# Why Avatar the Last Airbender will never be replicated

So from here I'll refer you to many great YouTube videos that have been made about it.
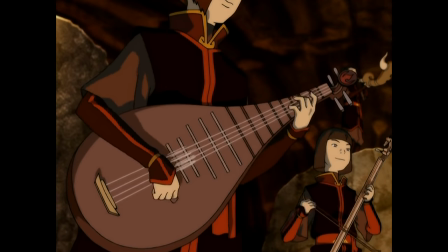497s
In this video what I've tried to illustrate mostly is how the creators of Avatar build rich and grounded complex
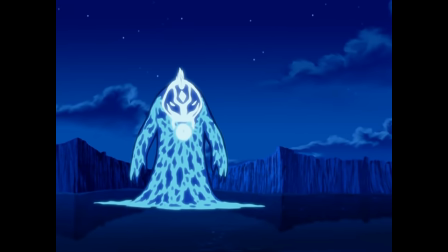504s
cultures that make the world of Avatar despite all of its magical elements feel grounded and real.
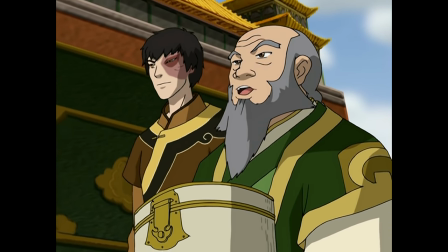512s
Like it is a world that we could be walking in, that we could be living in. And this brings me to the next element of greatness.
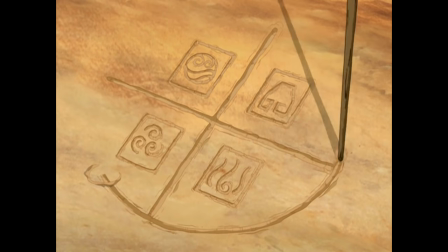520s
Another reason why Avatar holds such a special place in our collective hearts.
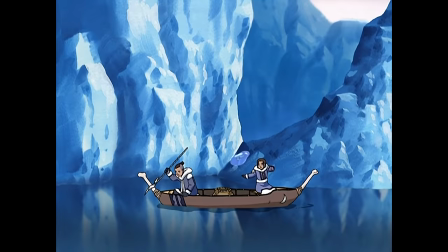525s
It's magic system of bending the elements.
No, that's the problem.
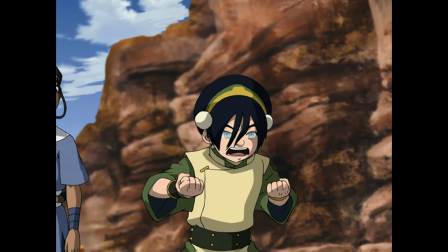530s You've got to stop thinking like an airbender. You've got to face it head on. And when I say head on, I mean like this.
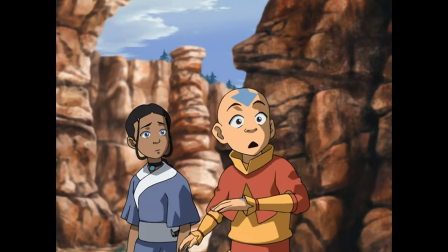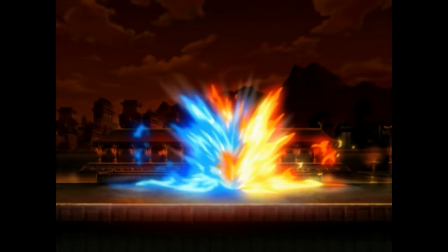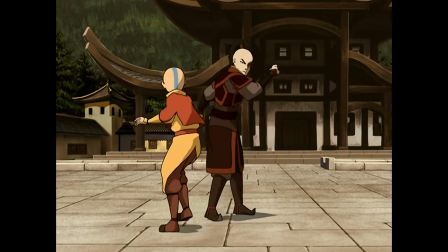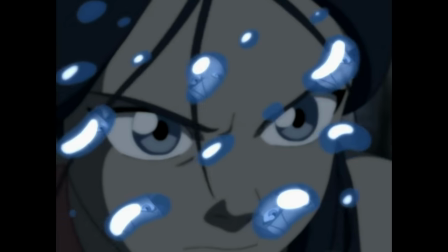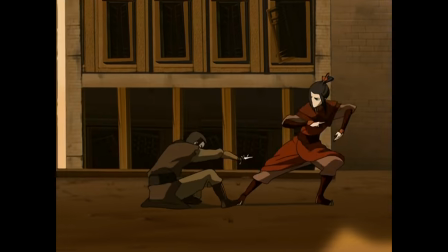558s
So when I was a kid, I wanted to accomplish three things. I tried to become super saiyan.
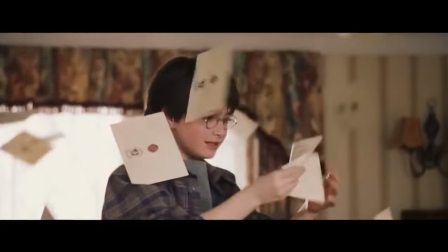564s
I waited for my Hogwarts acceptance letter And I tried to bend the elements.
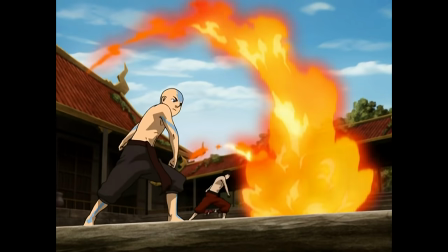569s
I failed at all of these things But it does illustrate how great an idea it was to combine martial
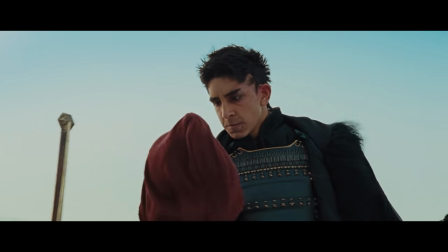575s
arts with bending the elements When I was looking at the live-action movie of Avatar made by M. Night Shyamalan,
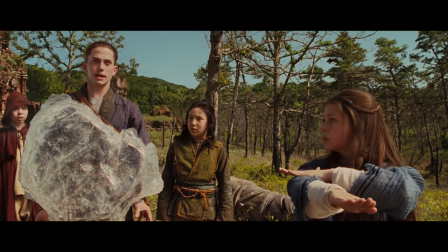582s
which was Disastrously bad in every way from its narrative to
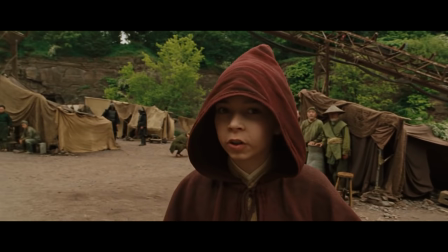586s
its action The first moment I knew it was going to be as bad as it was,
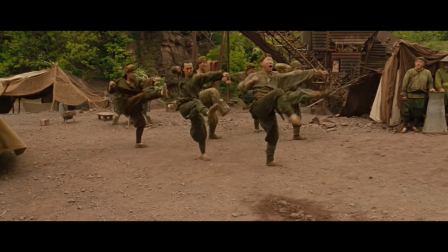592s
was when I saw this shot in the promotional trailer. Bending was so ridiculously weak-like and it takes like 10 benders to move one rock,
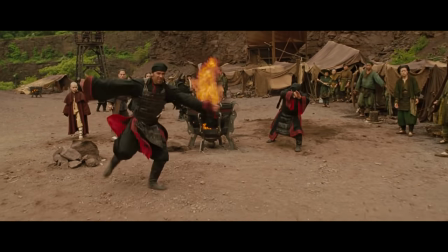601s
but even more so the bending is completely disconnected from the movement.
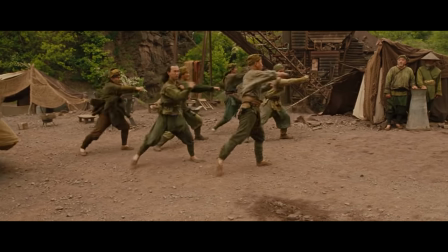606s
Benders throw around a whole series of movements of flailing martial arts dance movements only for a rock to fly in one direction.
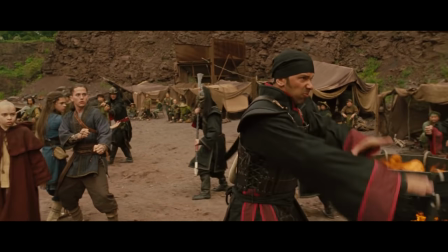614s
And this problem of a disconnect and delay between the martial arts movements
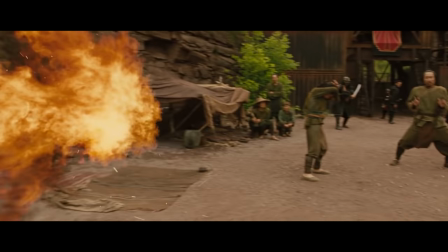619s
and the actual bending Was among others a horrible mistake in this film and
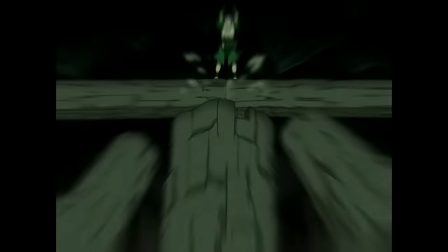624s
it is this failure that only further Illustrates the greatness and the depth of the
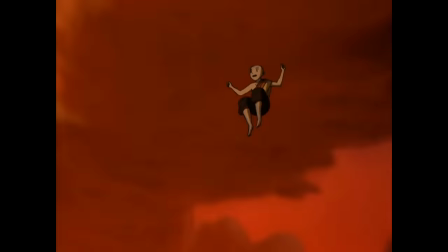629s
bending systems within the animated series within the television shows Bending is a
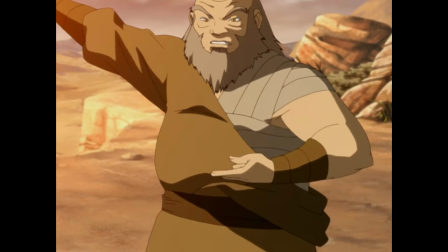635s
direct extension of your movements and the energy within your body The bending system is built around the real-life Chinese concept of Qi,
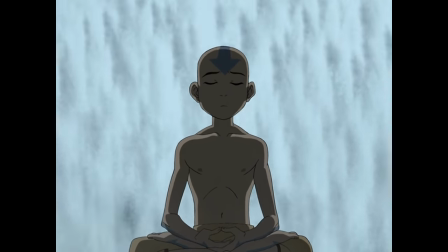643s
which refers to the metaphysical energy that flows through the human body.
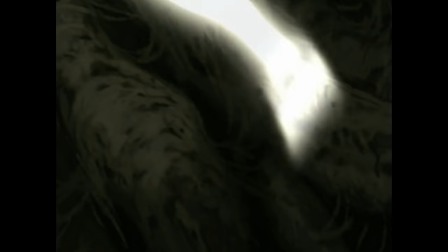648s
Qi is the root of bending, and therefore all bending of the elements is a natural extension of the energy in the body.
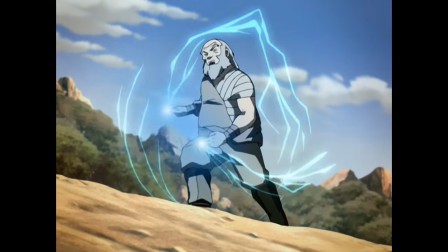656s
So all the movement of the elements that are being bent, therefore, needs to be a natural extension of the movement of the body.
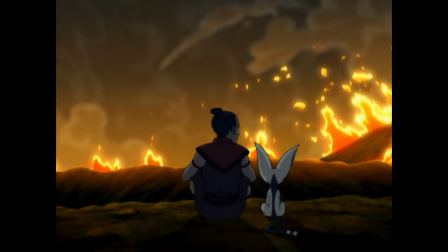663s
In one of the greater episodes of the series, Sokka has a crisis because he is the only one that is unable to bend the elements.
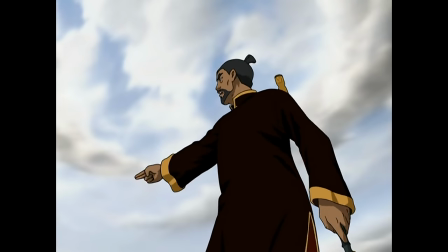671s
And he then decides to find a swordmaster to teach him the ways of the sword.
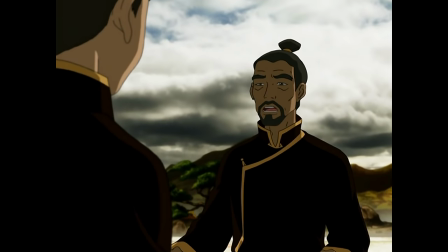676s
Now, as the swordmaster explains, the sword as a weapon is an extension of the body.
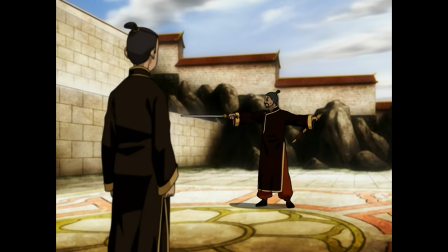682s First thing you must learn is that your weapon is an extension of yourself. You must think of it as another part of your own body.
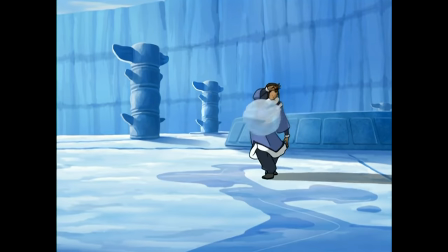689s
And bending is an extension of the body's energy in the same way.
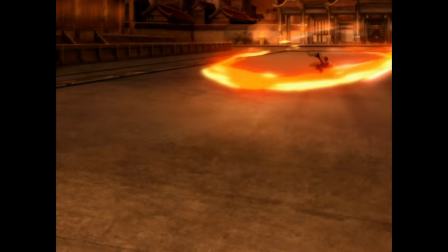693s
The animators of the show take great care in matching the martial arts movements to the bending of the elements.
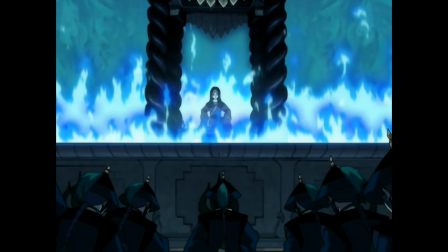700s
As each of the bending styles matches particular cultures, philosophies and personality types,
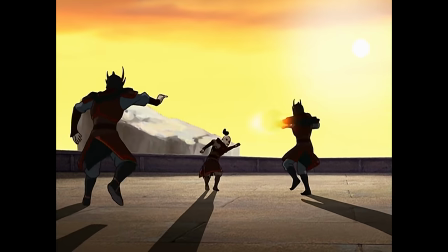706s
the show's creators use different martial arts styles to base the different bending styles on.
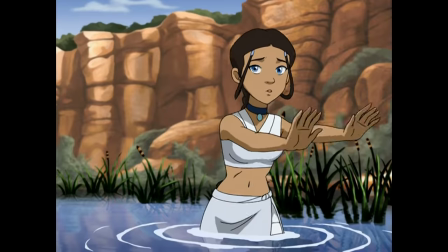711s
So the water movements are inspired by Tai Chi.
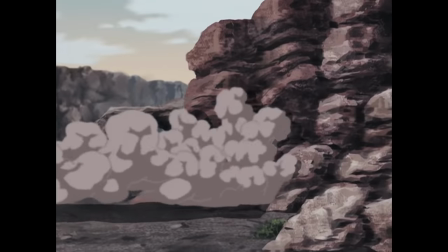715s
Earthbending is inspired by the Hangar style of Kung Fu and firebending on the Shaolin style of Kung Fu.
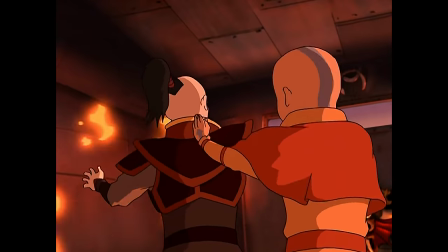722s
And finally airbending is based on Bagua Kung Fu. Just as with creating the world, its culture and mythology,
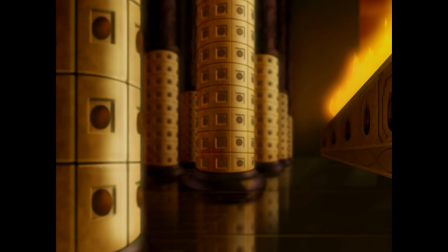730s
the bending system is magical but also feels deeply grounded in real life martial arts and philosophy.
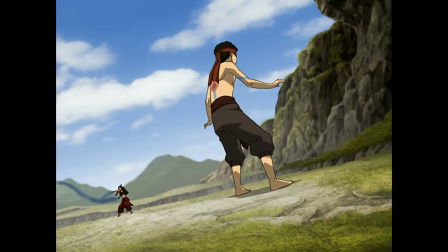737s
And it is this groundedness that makes bending appealing and attractive to try to do yourself.
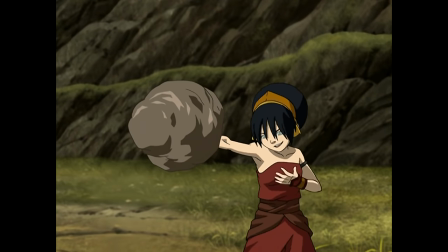744s
The final great aspects of the bending system are of course the little details
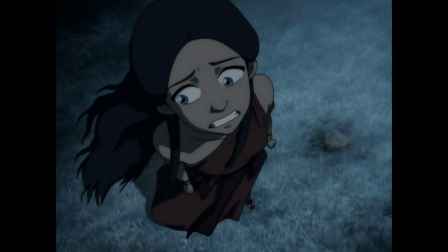749s
Ideas such as metal bending and blood bending were amazing and especially the latter
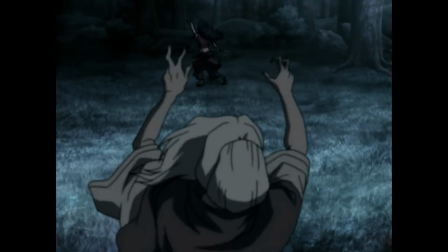754s
one added an additional Darkness to the show the bending system is not only grounded
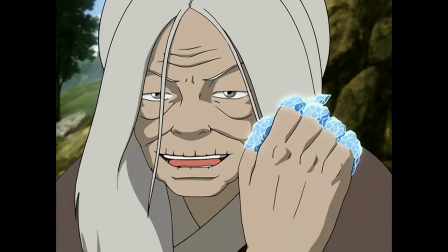759s
within real life martial arts It also adds significantly to character personality
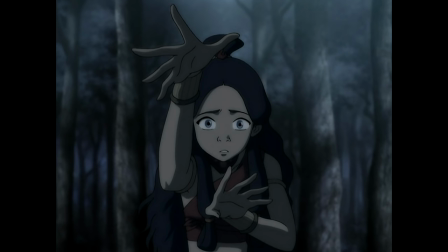764s
and character development as for example The introduction of blood bending is used to test Katara's moral boundaries
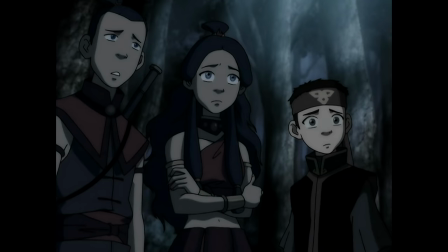773s
Congratulations, Katara.
You're a bloodbender.
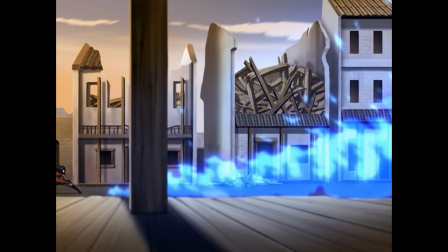780s
And although the show's creator said that Azula's firebending is blue
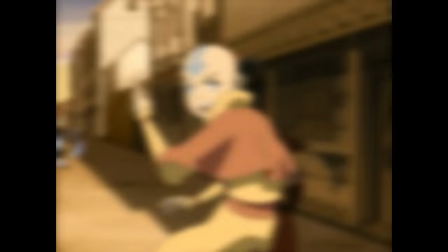785s
because it just made the fighting scenes more clear and distinguishable,
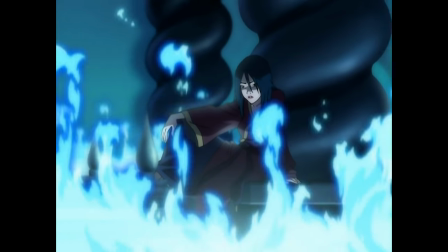790s
it is not hard to link it to her character as blue fire burns hotter and means a more complete burning of carbon,
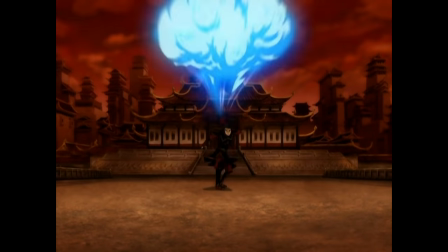797s
leaving no residue so it perfectly matches with their power and rootless precision.
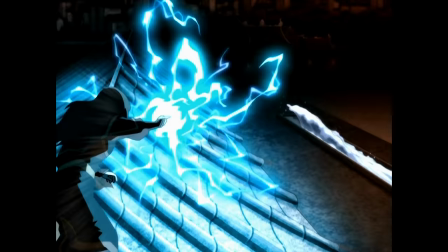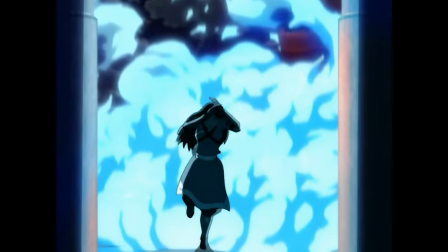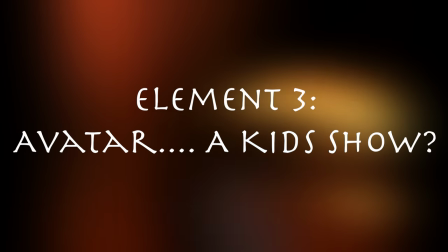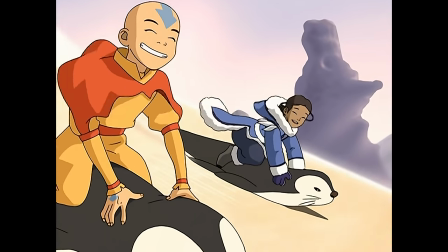818s
Now Avatar is of course a kids cartoon originally broadcast on Nickelodeon for an audience between
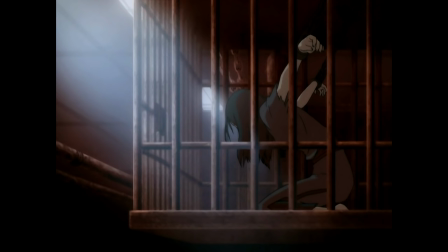825s
8 and 16 yet simultaneously it is a show that explores grown-up themes like imperialism,
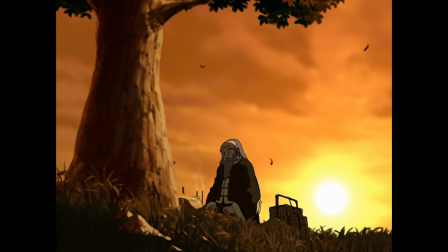832s
war, revenge,
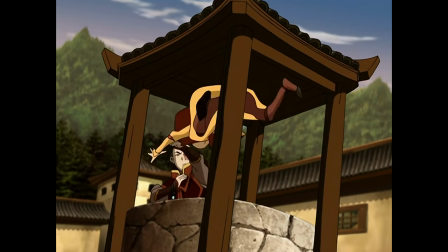833s
death and grief as a kids show that is almost never explicitly present in the show's battles you won't see anyone
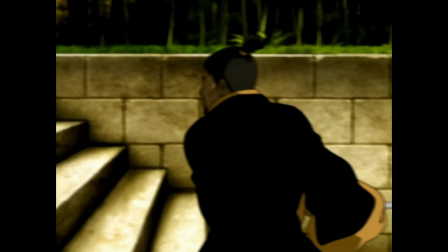841s
burn to a crisp or get a sword to its head
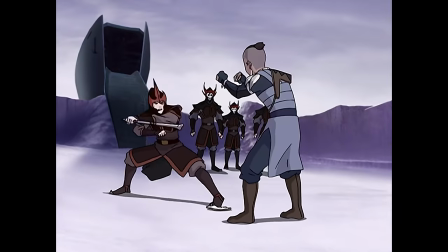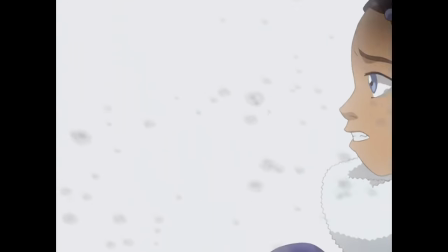853s
yet it is present in the background in character background and through insinuation
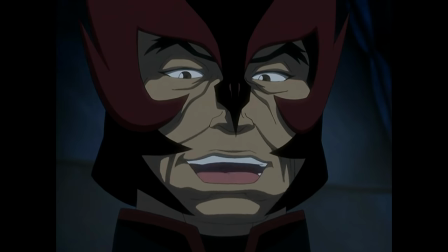859s
take me as your prisoner i'm afraid i'm not taking prisoners today
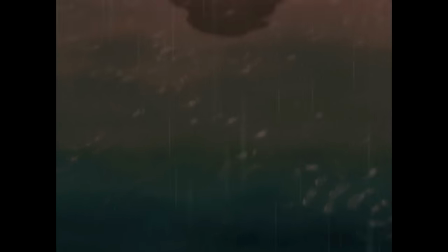865s
it is a show with stakes a war where people do get tortured or killed the show's creators even seem to be aware of this in the series that they
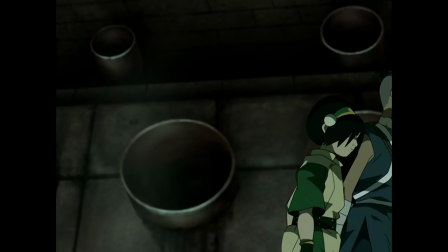873s
are balancing creating a kids show while simultaneously wanting to have more serious teams like that present in the series
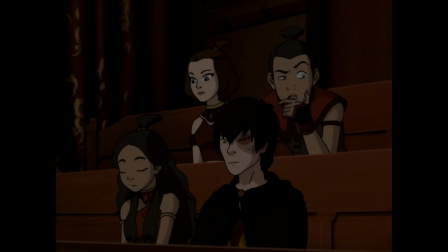884s
did jet just die you know it was really unclear some youtubers that i've watched
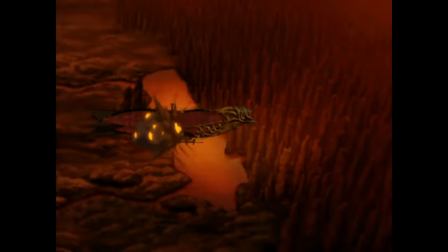890s
argue that avatar is a show that grows with its audience through the season a comparison can be made with Harry Potter, the book series grows with its audience and becomes darker dealing with more serious themes.
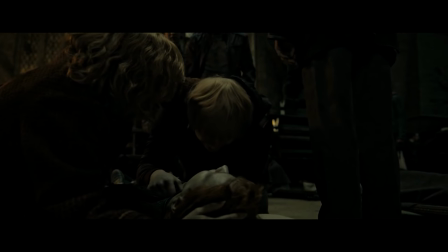903s
It becomes less kid-friendly as it were.
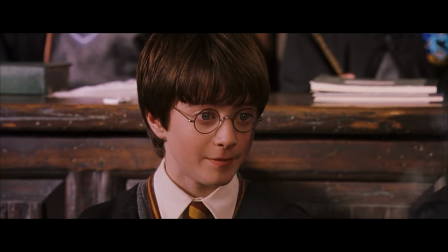906s
The first book of Harry Potter was aimed at children between 10 and 13 years old in 1997
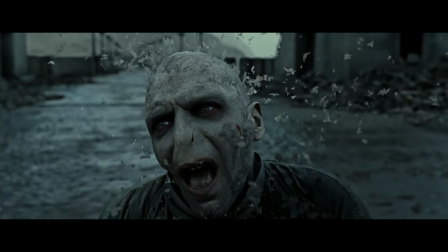912s
and the last book aimed at 18 to 24 year olds when it was released in 2007.
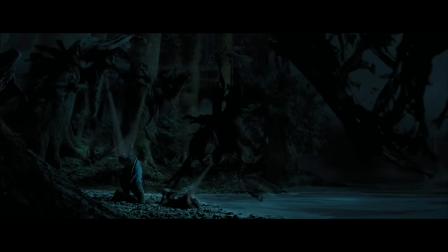919s
The clearest transition can be seen in the third movie where a bright and colorful
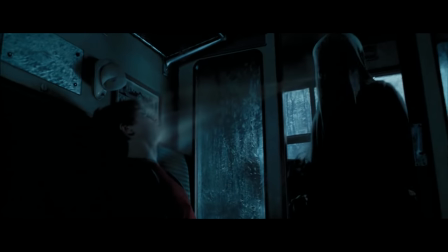924s
cinematography gives way to a much darker and more somber tone and the youtube
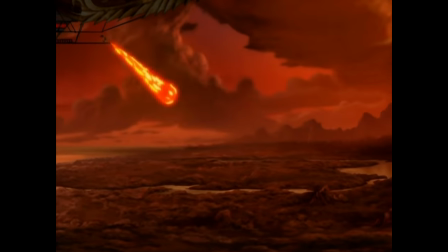929s
channel nerdstalgic points out that something similar happens in avatar but
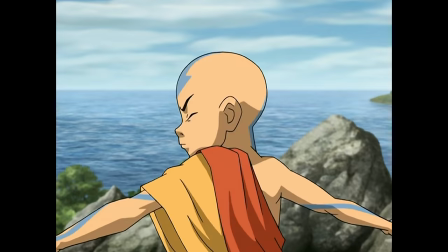934s
i don't think it's really true that avatar becomes more of an adult show throughout
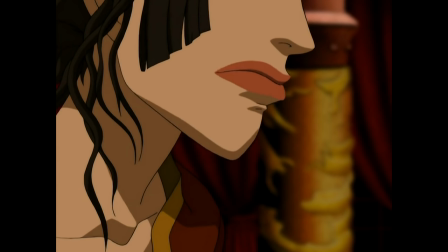939s
its three seasons yes it definitely gets more depth and develops its characters deeper giving us some heartbreaking moments
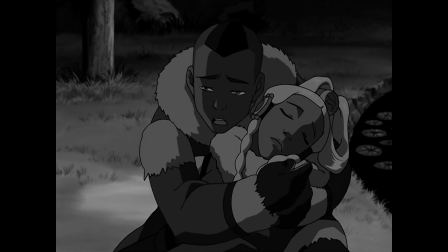948s
but it explores the serious themes as well in the first season and can be completely silly and funny in the last season as well.
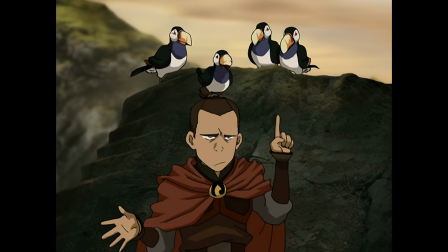956s
Avatar is a show that continually throughout its three seasons balances silly,
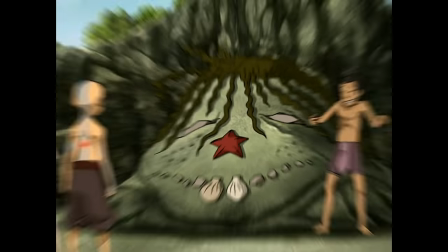961s
funny and arguably childish moments with serious themes and character developments.
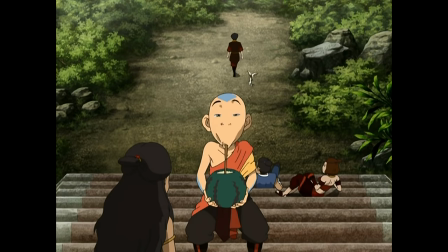967s
Part one of Sozin's Comet, the series final, is in fact a beach party.
Sitting around the house has made us pretty lazy.
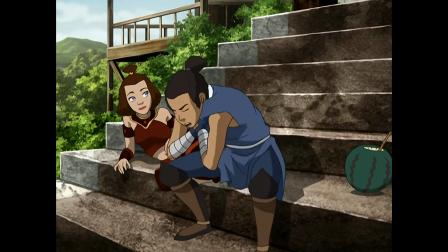975s But I know just the thing to change that. Beach party!